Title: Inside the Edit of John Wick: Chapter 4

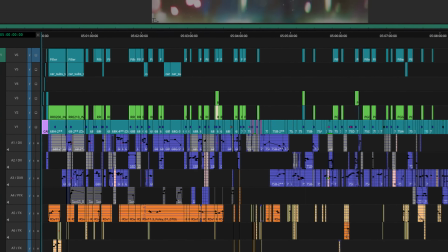[20:50]
And then we replaced it with more polished ones, and then eventually replaced it with made with After Effects.
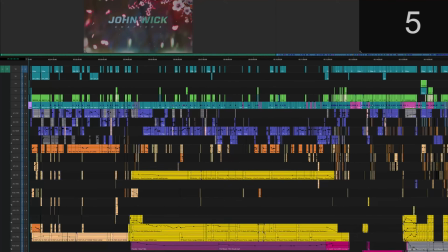[20:55]
You can see these subtitles below the VFX here. But then eventually replaced it with stuff from Filmograph.
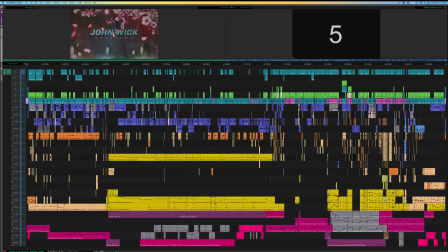[21:01]
Great, great guys. But yeah, I used subcap to do those subtitles and even did horizontal blurred transitions for each of them.
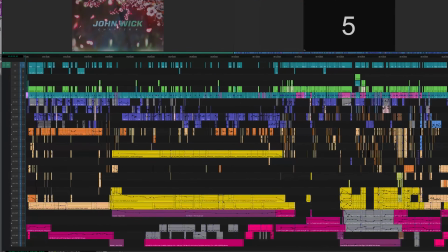[21:08]
Then we get to one of the hardest scenes I think I've ever cut is the poker scene.
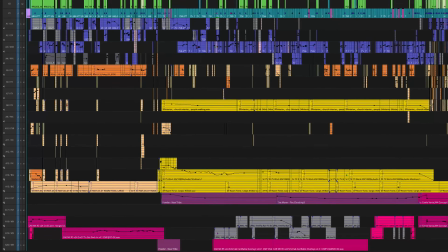[21:13]
Again, like I said, I tailor each reel to what I need in terms of what audio tracks, what it is.
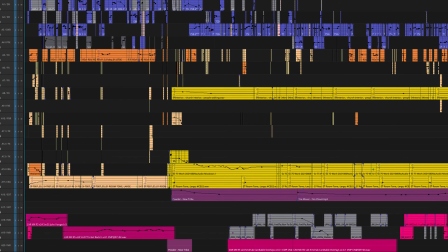[21:18]
I always maxed out at 20. I have my timeline view. I have my monitor. I want to be able to see everything. But we sort of squeeze to fit whatever we want.
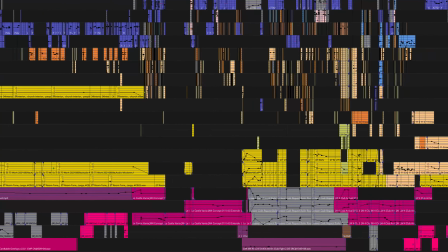[21:26]
So what happened is that this club scene, I
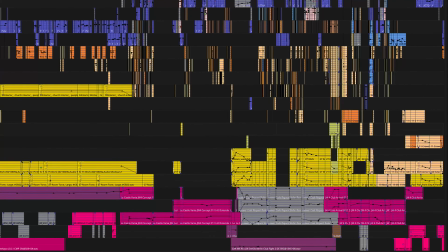[21:30]
dealt with it because of dialogue isolate in terms of where a lot of times I would throw a whole scene, like a selects of a scene.
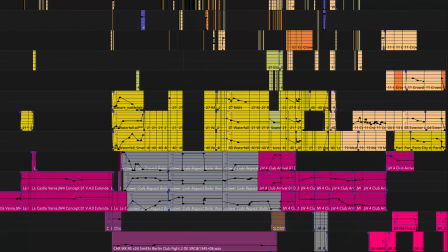[21:38]
I go through performances and I'll throw my dialogue isolate, render everything, grab a Diet Coke, come back, and then I can chop up that scene and have all the audio rendered.
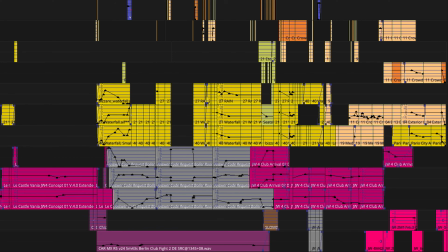[21:47]
But I prefer not to render audio effects.
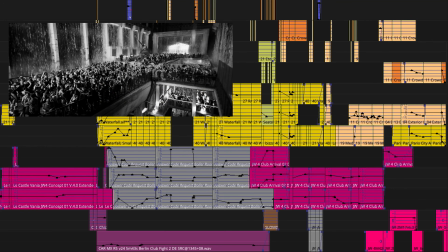[21:49]
So what I've done here is that we have this club sequence and there's multiple layers of music and effects on the RTAS.
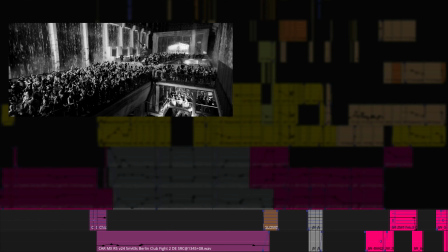[21:56]
So I have music score here at the bottom, and then I have 18 music,
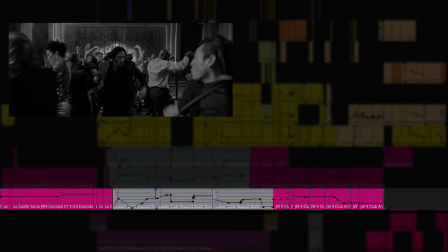[22:02]
which is sort of turns into as if I'm playing the club music as score, which it does a lot, but not all the time. So it's just playing it as its score, kind of, not necessarily totally realistic.
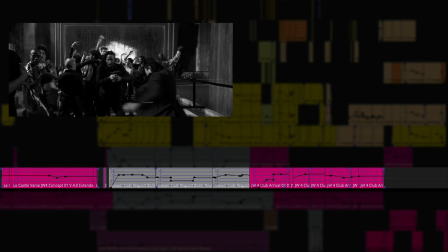[22:12]
Then I have interior on A17. Interior would be some of the basses kept out, some of the treble. It's a little bit more mid and highs are raised.
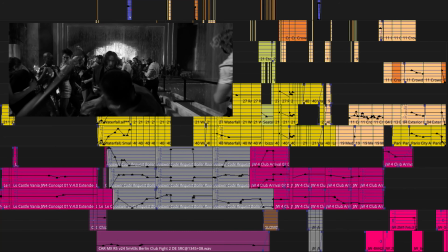[22:22]
And there's a little bit of reverb, trying to make it sound like you're actually inside a club and you are hearing it as if you're standing there.
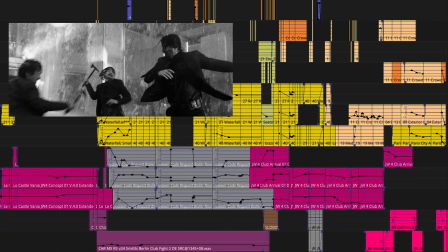[22:30]
And we do this a bunch to mix it also, so that sometimes we're blending in the score version of it, sometimes we're doing the non-score version of it.
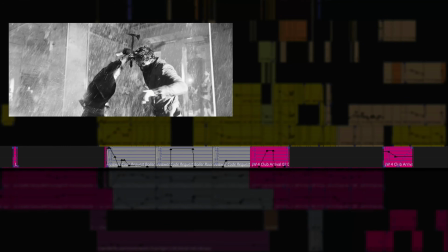[22:36]
Lastly, and this is my favorite, is A16 exterior.
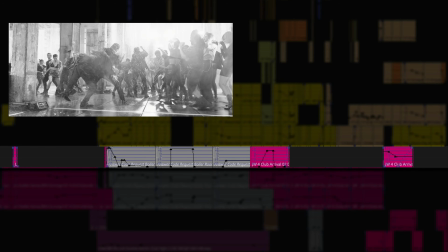[22:41]
And the exterior is something I've also learned on other films. I did it a lot on Plan B,
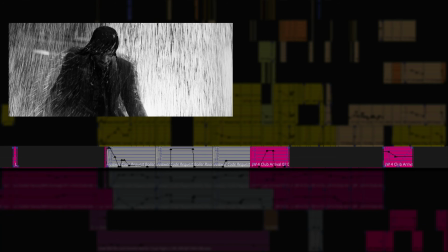[22:46]
especially during a party scene where she was really drunk and you're just like in her head and it's really muffled and it's really background, but you still hear detail.
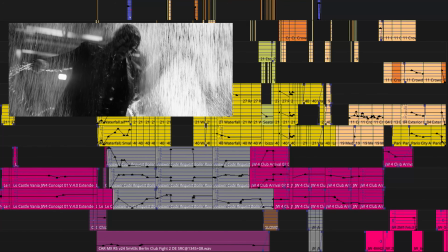[22:55]
And it's a EQ and a verb and a compressor and all this sort of stuff to sort of maintain detail and a little bit of clarity,
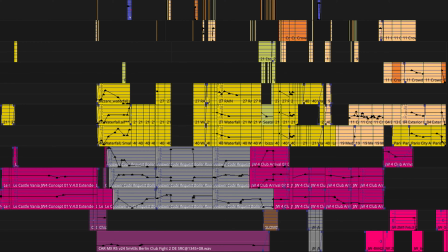[23:03]
but it's not in your face. You have this long poker scene that's supposed to be very intense.
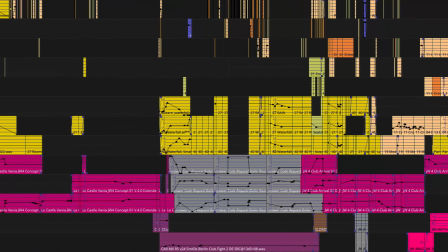[23:08]
And we even have little score flourishes going throughout the whole thing, but it needed to be present.
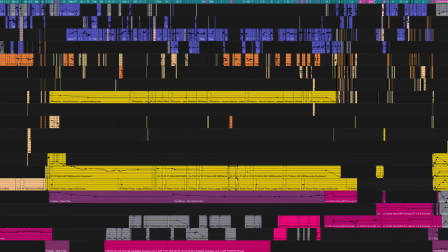[23:14]
And I use that during the background of the poker scene. You can see this. We cut into the poker scene non-diegetic.
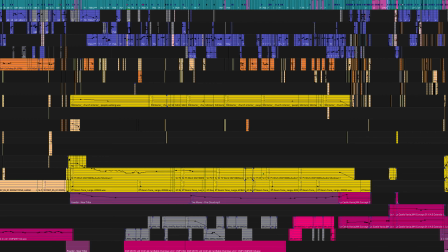[23:19]
We come in big to the wide shot, techno, house music, Powder, which is great DJ, one of the best DJs in the world. And then we transition to it being the exterior track, where it's very muffled. They're upstairs, they're above the club, but you can still hear it.
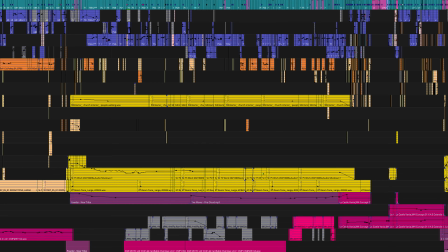[23:35]
And below, you can see this long track of music. That's the flourishes I'm talking about. And then above that were all these muted ones from my temp. And then the composers did their own.
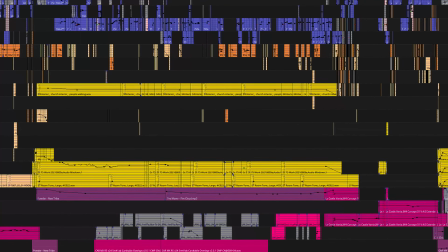[23:44]
So I was pulling all these temp little, just like, whoa, like this like sort of accents, little piano, this and that just sort of accent the drama on top of this thump, thump, thump.
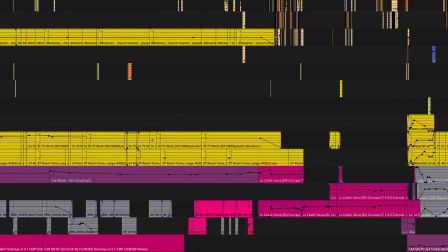[23:52]
But again, it couldn't just be thump, thump, thump. It had to actually have detail. Part of me wanted it to be like, I wanted the music to sound so good outside this room.
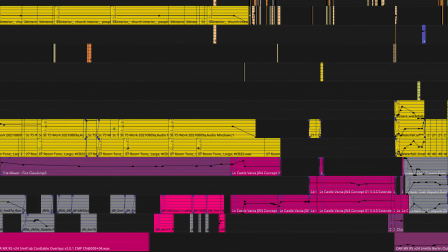[24:01]
You just wanted to get out and dance. Like you just wanted to get there. You knew it was coming. I just wanted people to know it was coming.
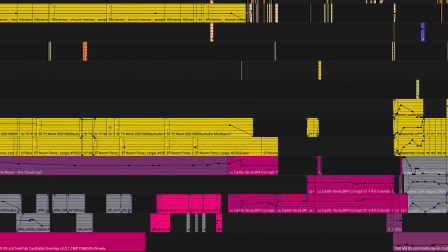[24:06]
It couldn't just be like a thump track. So over here, we then transition to La Castlevania, which is the DJ name of Dylan, one of the semi-composer contributors of the movie, amazing artist.
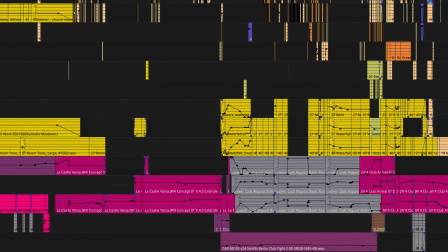[24:16]
And he did all of the house music, all the techno music. For a while, we had Answer Code Request as our temp, one of my also favorite DJs in the whole world.
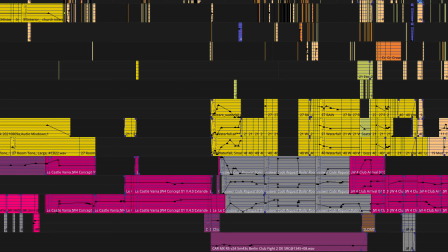[24:25]
But then Dylan came up with an amazing track that fit everything really, really, really well. And you can see here the volume automation of how we transition in and out of the different mixes between exterior,
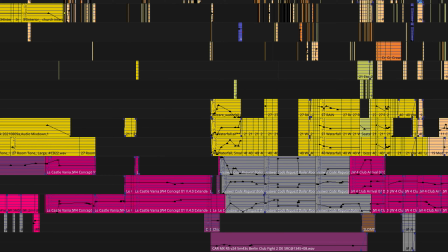[24:38]
interior, and non-diegetic. And it was imperative, like, so when John is standing up and it's all in his head and he's just like just falling off the cliff, basically, that it's basically back to that thump, thump, thump.